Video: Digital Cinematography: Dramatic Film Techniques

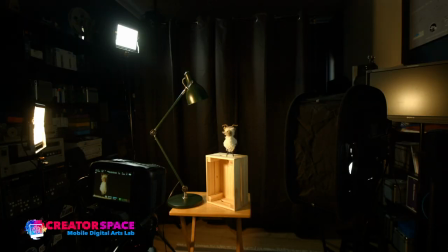So I'm putting warm light over here, right, so I put warm light here, tungsten light, the fill light's a little bit of blue just to get rid of the shadows and the backlight I've reduced to 50% of what it used to be and I'm trying to emulate that desk lamp right so
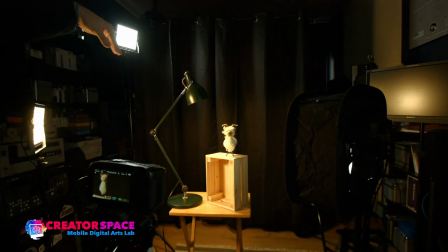now I'm going to turn this desk lamp on all right you can see there's a little bit of warmth still coming from behind okay
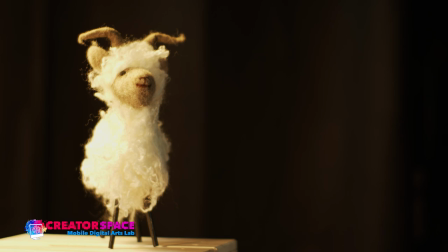and there there's our look and now what I need to do is just adjust
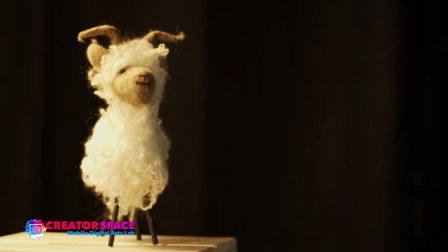my exposure a bit because see we're getting a little bit blown out in terms
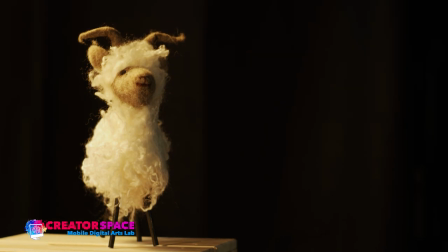of the exposure so if I kind of lower it down here now we can actually technically keep our desk lamp in there right but we've lit this
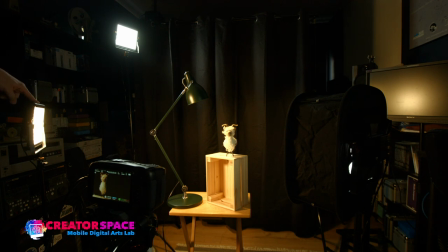this is representing the desk lamp so this artificial light becomes like the source light it's giving me that tungsten look this the soft lights filling in a bit of the shadow and we have this backlight so we're artificially augmenting natural available light but we can keep both on
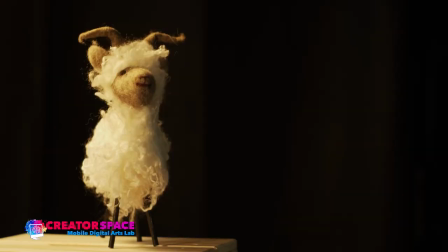And this is the really fun part of doing dramatic lighting where we can keep the source light and we can also show it, you know, leave it on, but we can show it through our artificial light. And to me that's a really interesting point to be at where we can create that kind of a shadowy look.
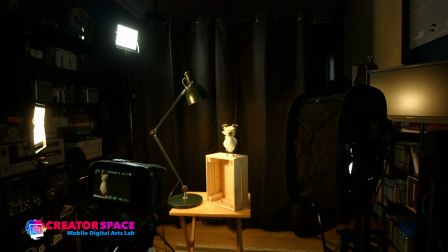Okay, so now let's look at, I'm going to just change the lens.
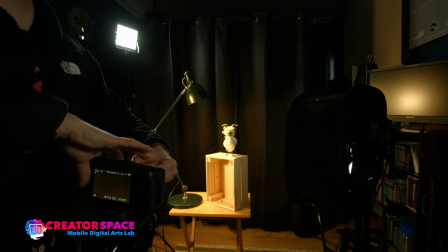lens, so I'm going to basically just flip off the lens that's on the camera here,
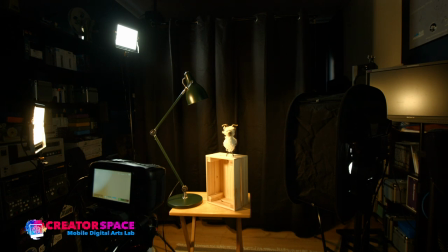and I'm going to just put the 35mm lens on,
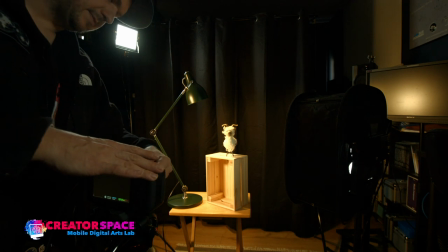so I'm just going to swap it over to another prime okay
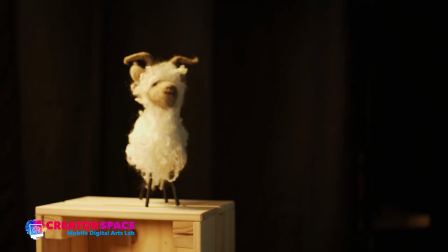and let's go right into it we actually went the other way this is we're actually going to the wider lens I grabbed the wrong one so that's perfect that's good yeah so that was our
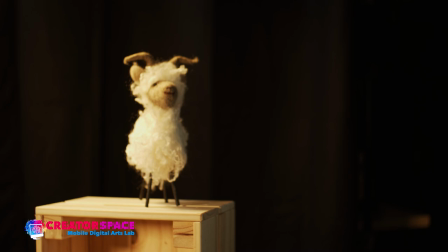25 and now we are going to our yep so this is our 35 or sorry 25 so as you can see we're a bit wider
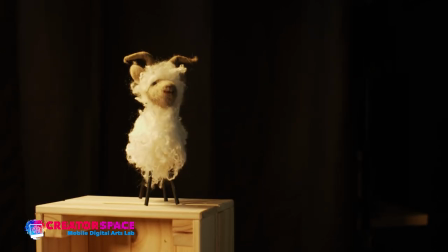focus that in there we go okay so look at look at that right so we've we've created that light we can see the the desk lamp here in the wide shot right
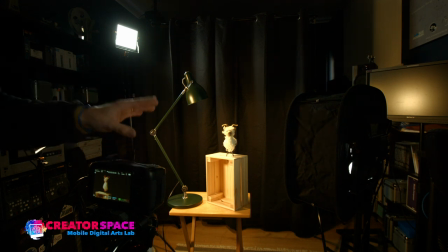so same idea and you can see it it's holding up really well with it with a different lens.
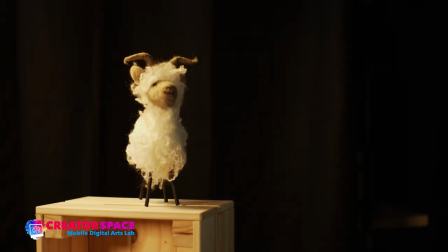Let's cut to the lens here. So again if I open up all the way it's a little bit overexposed. I'm just closing down the aperture to about 2.8 and then I can decide what's in focus.
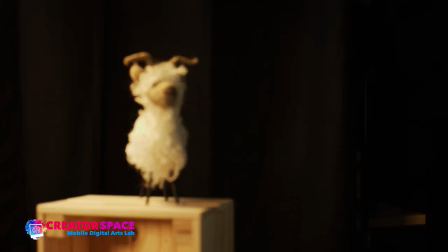So you can see just the GOAT's in focus. The focus is basically pretty shallow just like the width of my hand and then the background goes out of focus. So that's how we can play with the different lenses to figure out what we want to show where, right?
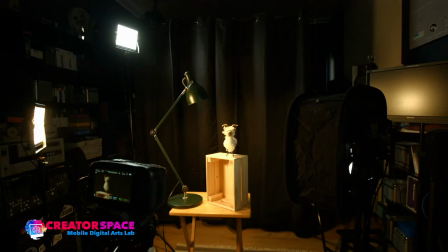So now let's do another flip. I'm going to go to the 55mm,